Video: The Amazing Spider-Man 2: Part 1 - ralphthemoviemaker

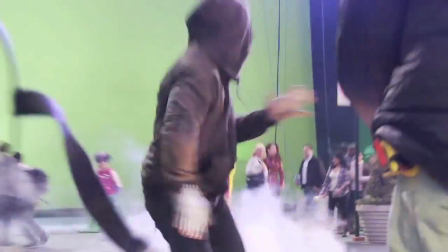You know simple human relationships, but in this movie I guess he just stopped caring or he didn't know how to handle this material electro is One of the most cinematic villains that you can imagine because he glows he has the power of
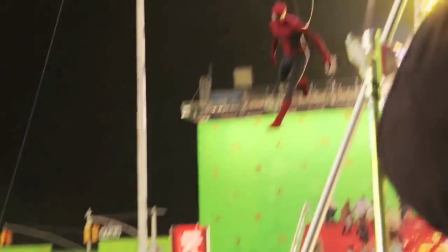electricity and In my opinion mark Webb is a good romantic comedy director He knows how to make a movie about two people falling in love really
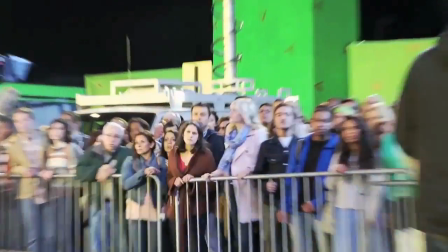interesting That was the best part of the last spider-man movie But what he can't do is
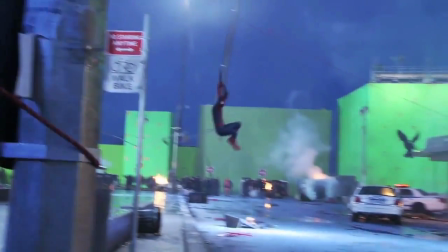make a dark film or direct action or anything that
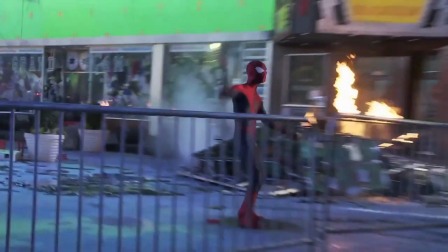was required of him
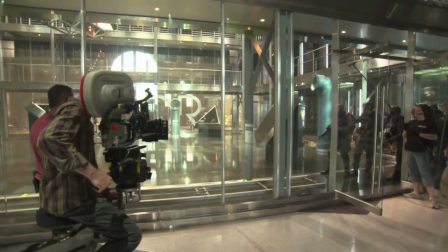And I guess at some point he just stopped caring because he knew the movie would come out bad And that's why every scene in this movie is
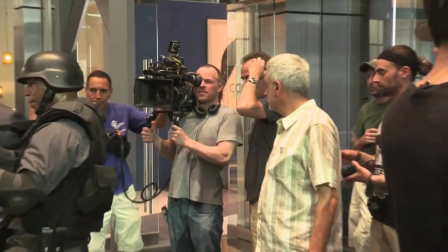bad I could go down every scene in this movie and carefully explain why it's bad and what Mark Webb did wrong.
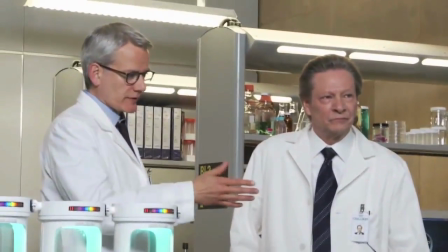I'm not going to do it with every scene, but I'm going to do it with this one. The first scene of the movie.
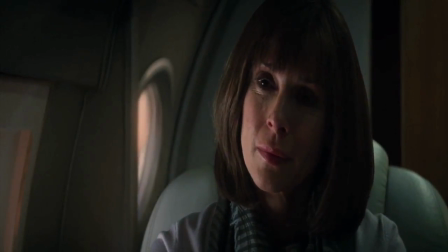This scene is so bad, I could make a reason scene one of The Amazing Spider-Man 2 sucks video.
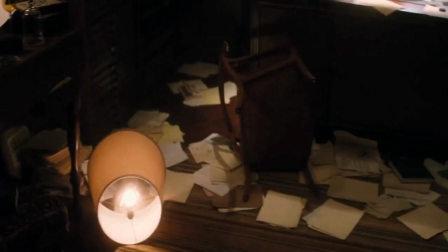But let's just talk about the directing. This scene isn't really necessary at all in the context of the movie, but it's a good way to set the tone.
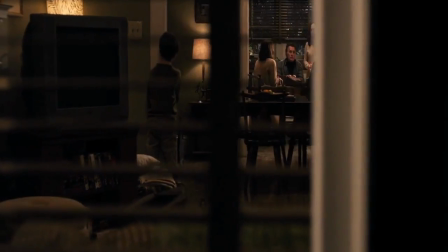This scene could have been really suspenseful and very well done, but Mark Webb doesn't know how to direct a scene like this So it came out like garbage now to talk about a
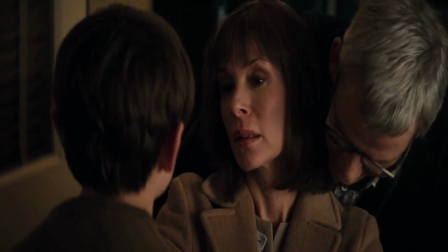scene like this I'm going to have to compare it to another scene another opening scene involving a bad guy coming
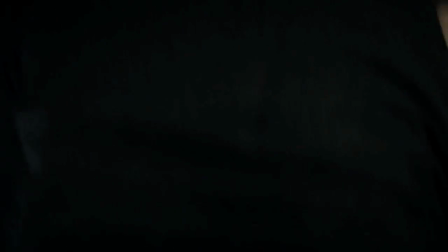into a good guy Oh wait, I said that wrong I'm going to compare this scene in the amazing spider-man 2 to this scene from inglorious
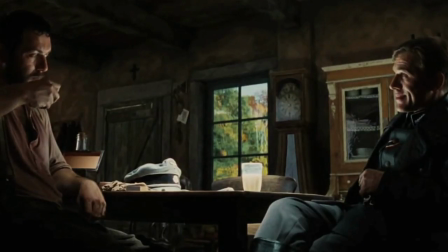bastards in the opening scene of inglorious Bastards a Nazi comes to a house because he knows Jews are there with the sole intent of killing all the
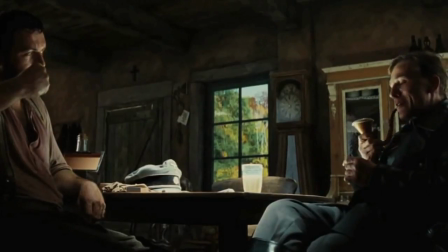Jews in the house which are hiding under the floorboards.
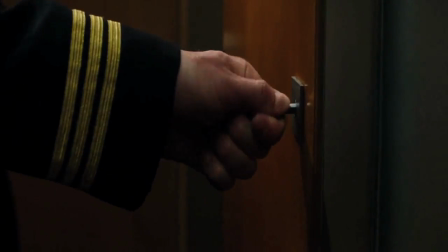In this scene from The Amazing Spider-Man 2, Peter Parker's dad and mom are sitting in an airplane, and then a bad guy sneaks in to kill them.
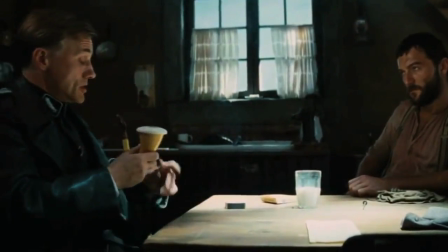I'm going to explain why this scene is good, and this scene is bad. Number one, the dialogue.
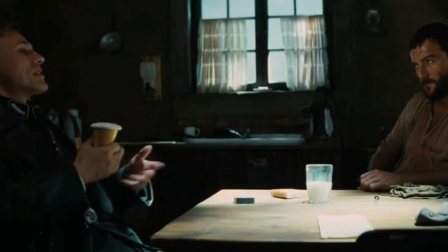The dialogue in this scene is rich and interesting, because Quentin Tarantino wrote it.
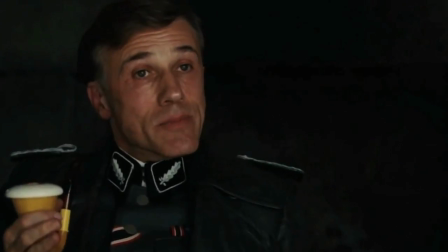We learn a lot about this character from this one scene, and as the scene goes on, we discover the intent of this character.
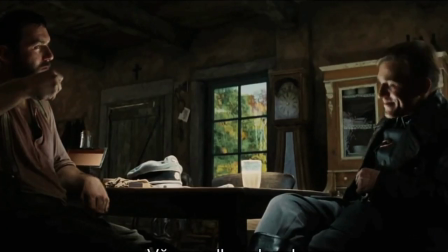And there is even some levity. That's how you write a scene. This scene sucks. The dialogue in this scene is cliche and bad we're gonna be fine Mary Did you see his face? He's never gonna understand Mary we've been through this Our life as we know it is over
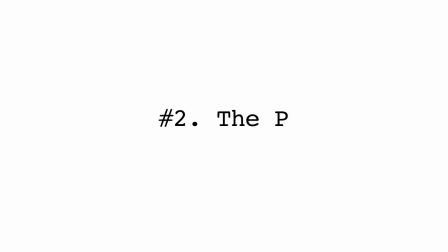We're gonna spend every day from now on looking over our shoulders the pacing this scene is perfectly paced It's not too short where it's not intense,
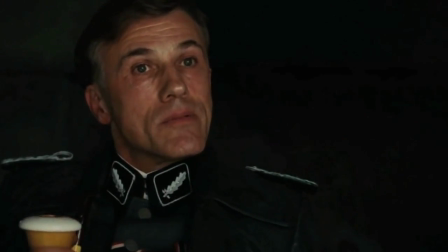and it's also not too long to where you get bored It is the perfect length information is doled out at a very good pace,
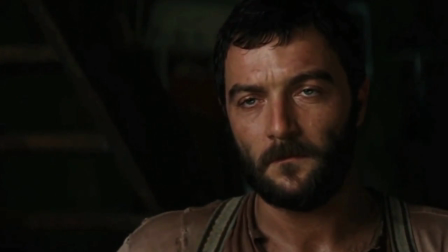and it keeps you interested in the scene now
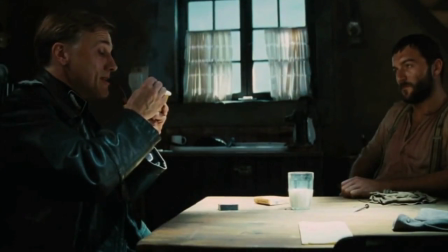My job dictates that
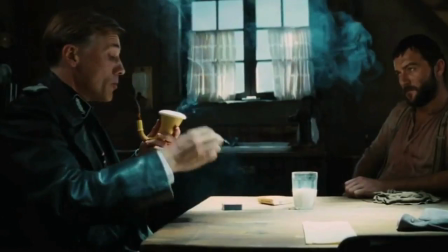I must have my men enter your home, a
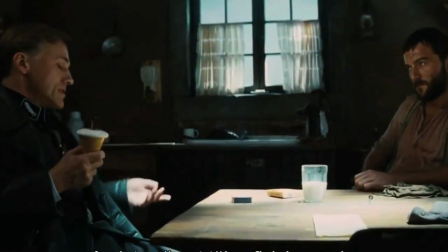thorough search, before I can officially cross your family's name off my list,
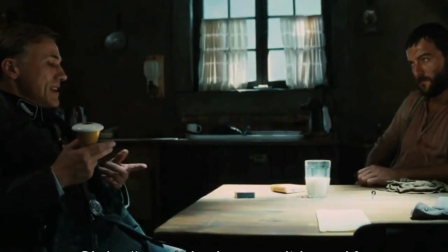and if there are any irregularities to be found, rest assured there will be.
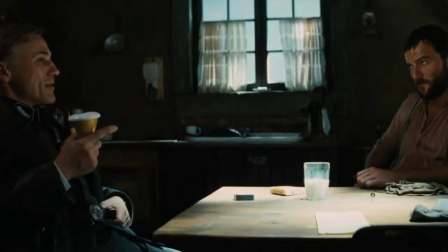That is unless you have something to tell me that makes the conducting of a search unnecessary.
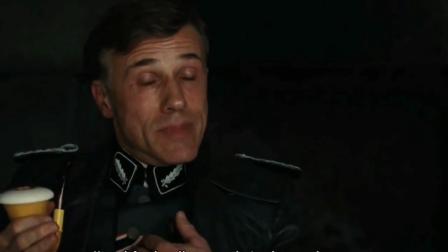I might add also that any information that makes a performance of my duty easier Will not be met with punishment the
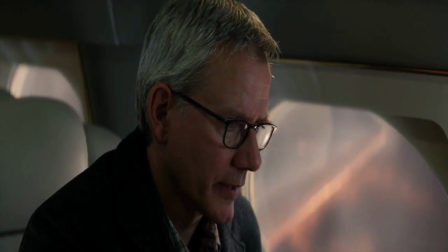pacing in this scene sucks the scene is too short So it doesn't have time to build up suspense and every shot is too quick It doesn't give you time to assess the
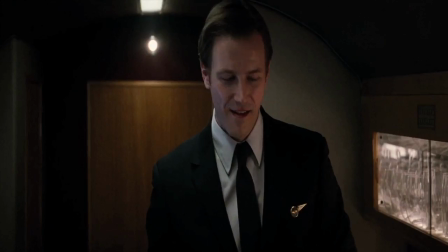scene or what's going on It doesn't give you time to slow down and relax so that when it's revealed that there is an assassin on the plane You actually feel nervous
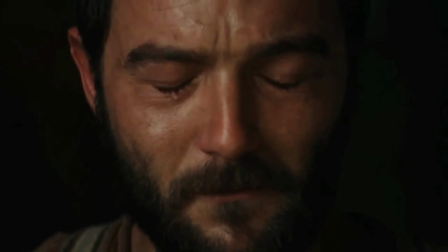the performances this one's pretty simple the performances in this scene are good the performances in this scene aren't good really you two
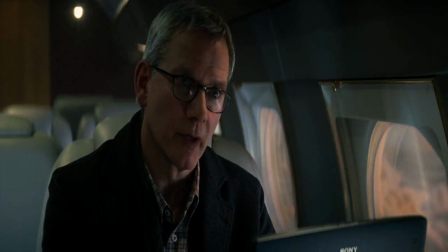are never going to see your son again you should be bawling you should be crying your eyes out but I guess that would require them to act why would they need to act it's not like it's their job or anything the music listen to the music in this scene you're sheltering enemies of
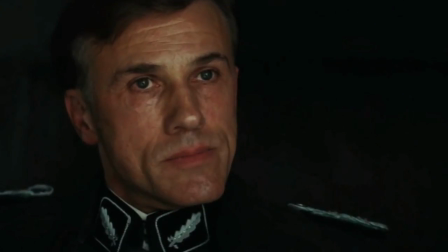the state are you not yes
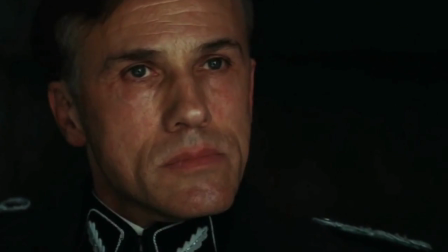you're sheltering them underneath your floorboards, aren't you?
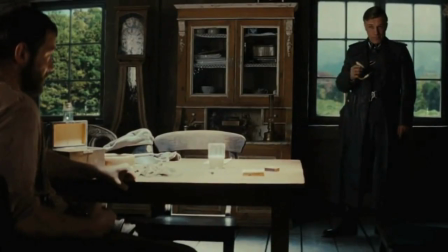Yes.
That's right. There is no music. The key to making a scene intense is quiet. Think of every intense scene you've ever seen. Nine times out of ten, it is quiet.
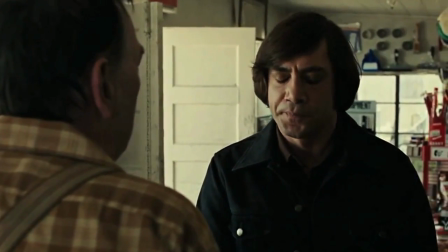Call it. Call it for what? Just call it.
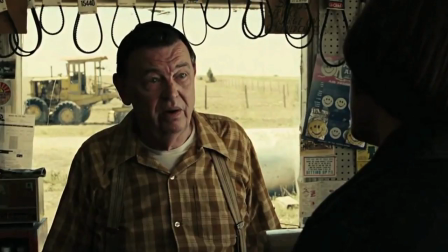We need to know what we're calling it for here. You need to call it. I can't call it for you.
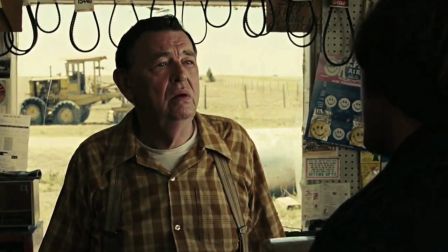It wouldn't be fair. I didn't put nothing up. Yes, you did. You've been putting it up your whole life.
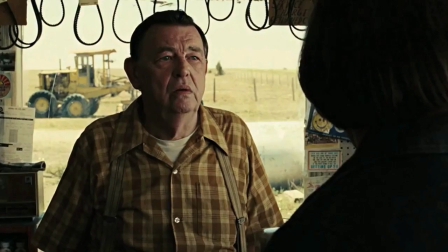You just didn't know it. You know what date is on this coin? No.
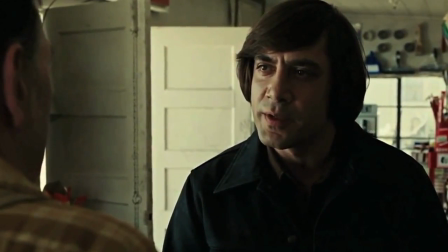1958. It's been traveling 22 years to get here. And now it's here.
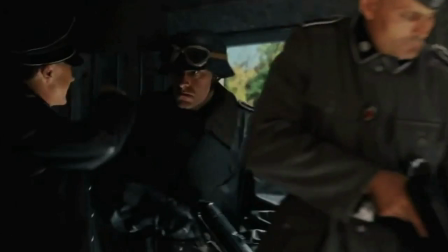And it's either heads or tails.
The only music used during this scene is at the end, when you know exactly what the outcome is.
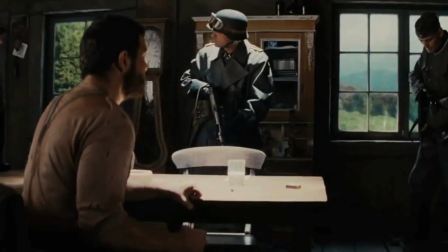You know it is inevitable that the Jews are going to die, so the music slowly builds up to the point where the inevitable happens
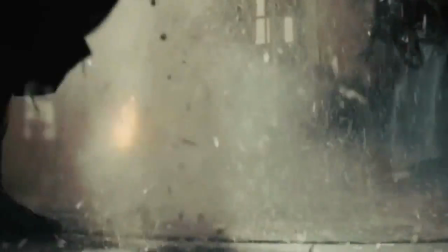In this
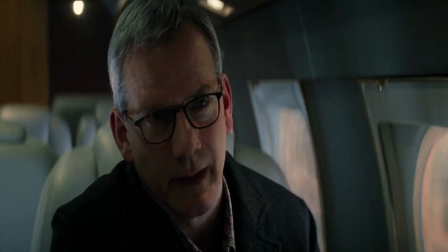scene, the music stinks. The music is playing over the whole scene, so you know something intense is bound to happen And the music is just bad.
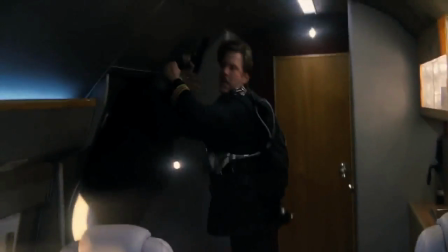It's the most standard stock action movie music. You can get this music off a website
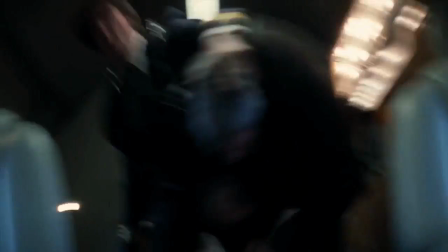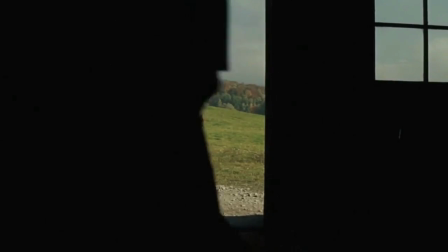Overall direction this scene is very well shot very well lit very well
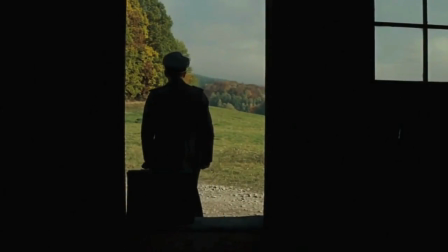acted very well paced the shot Composition is beautiful and every pan zoom
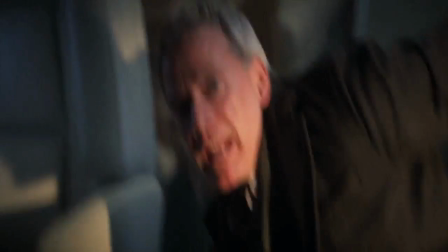and close-up has a meaning to it This scene is quickly edited nonsense with
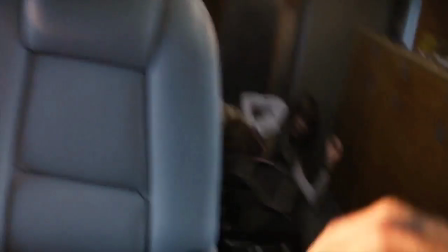terrible music acting and staging just look at the camera here It's shaking for
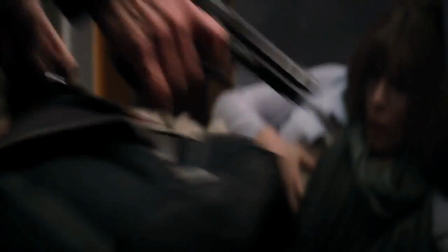absolutely no reason the cameraman is literally standing there shaking the camera It's not like the plane is crashing, right?
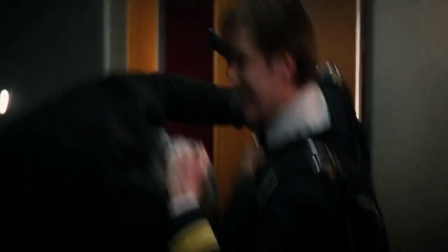It isn't. At least not at this point. At this point, the plane is on autopilot. Wait, it's on autopilot, right?
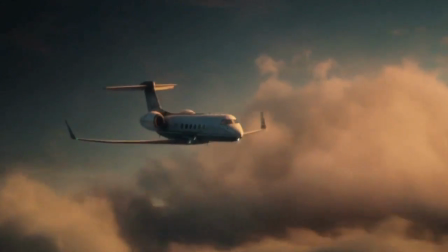It has to be, because the pilots are dead. But then the pilot leans forward on the throttle, and then the plane starts plummeting.
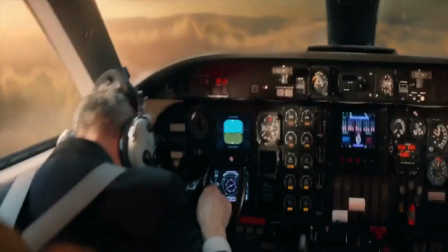So wait, it wasn't on autopilot? A dead pilot was flying the plane? What the hell was the assassin thinking?
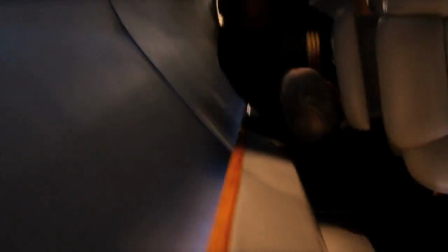Before you kill the pilots, turn the thing on autopilot. This guy isn't a suicide bomber. He's an assassin hired by a corporation.
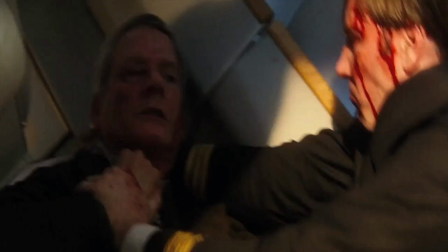He doesn't want to die. He's getting paid to do this. Why'd you even need to kill the pilots could have just shot these two in the back?
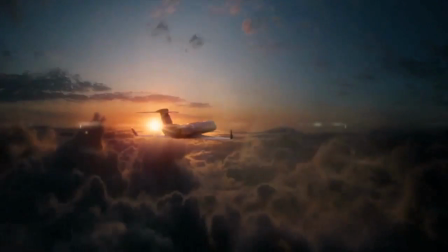What were the pilots gonna do stop you they're too busy flying the plane anyway back to the camera So yeah,
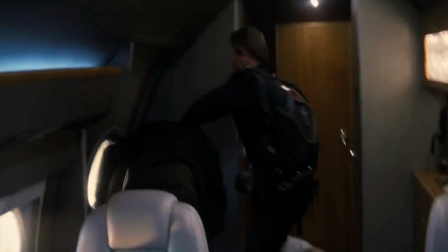the camera's shaking for absolutely no reason whenever you do shaky cam or as I
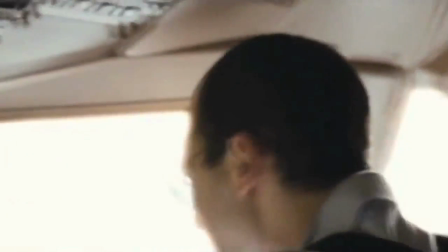like to call it handheld camera It's to give the illusion that the camera is a character in the
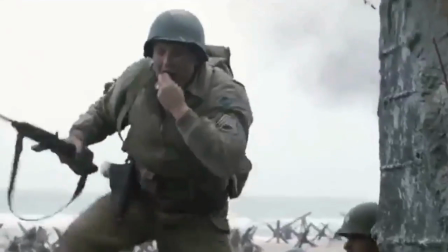film whenever a character is running or jumping or fighting a war The camera usually shakes to
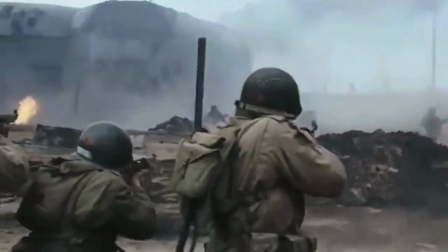give you the sense that you're really there It makes things more intense and gritty Paul Greengrass does it all the time,
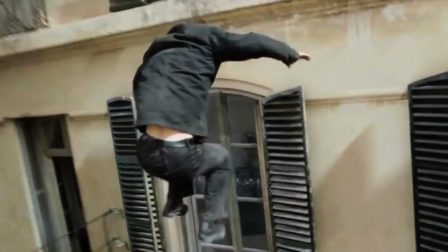but he doesn't shake the camera for no reason It's usually because the cameraman is holding the camera and whenever he has to move the camera just naturally shakes
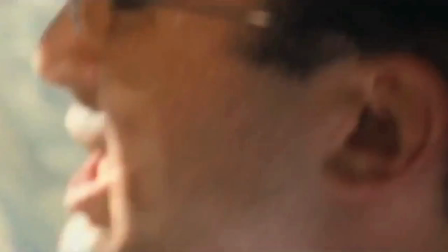Paul Greengrass doesn't stand there with a camera and just shake it for no reason It's only when a character is running jumping flying crashing into
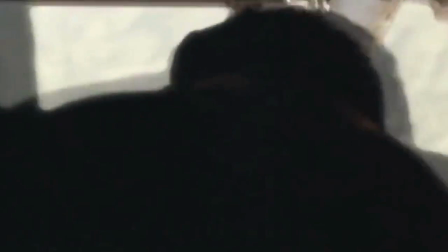something driving or just doing something that jolts you around Did you know that Mark Webb?
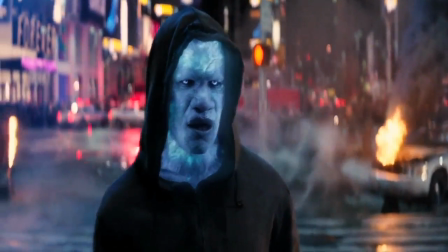Mark Webb can't even direct extras Electro is killing people. Why are you standing there?
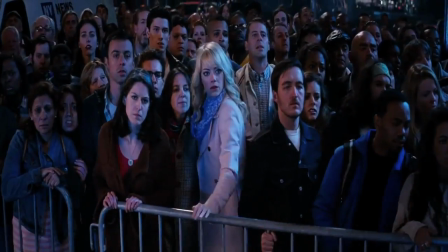Same thing at the end of the movie Rhino is attacking police officers,
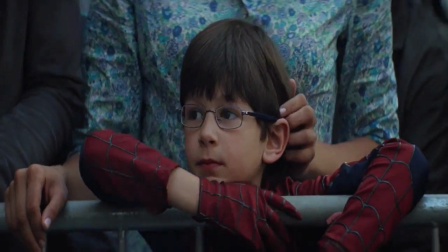and everyone's just standing around watching run on 9-11 No one was looking at the buildings like oh cool.
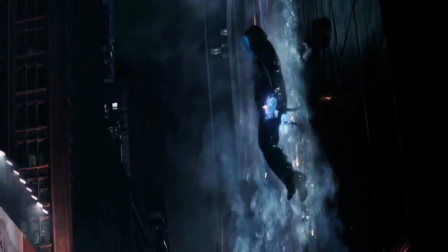Look at that. They were running away to hell with extras He can't even direct actors anymore this
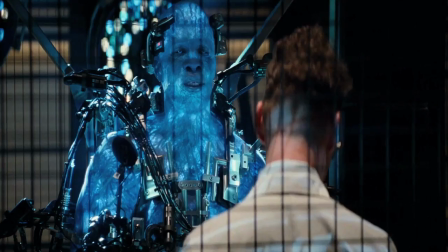generic evil scientist is straight out of a cartoon I'm here to study you,
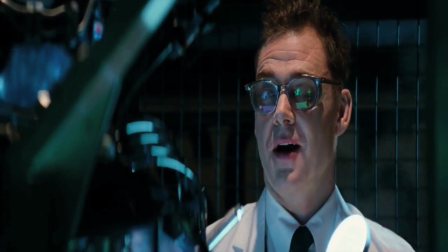to understand what you are, why you are,
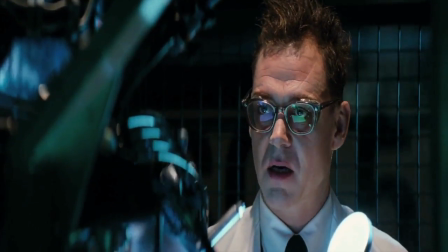and I will get results.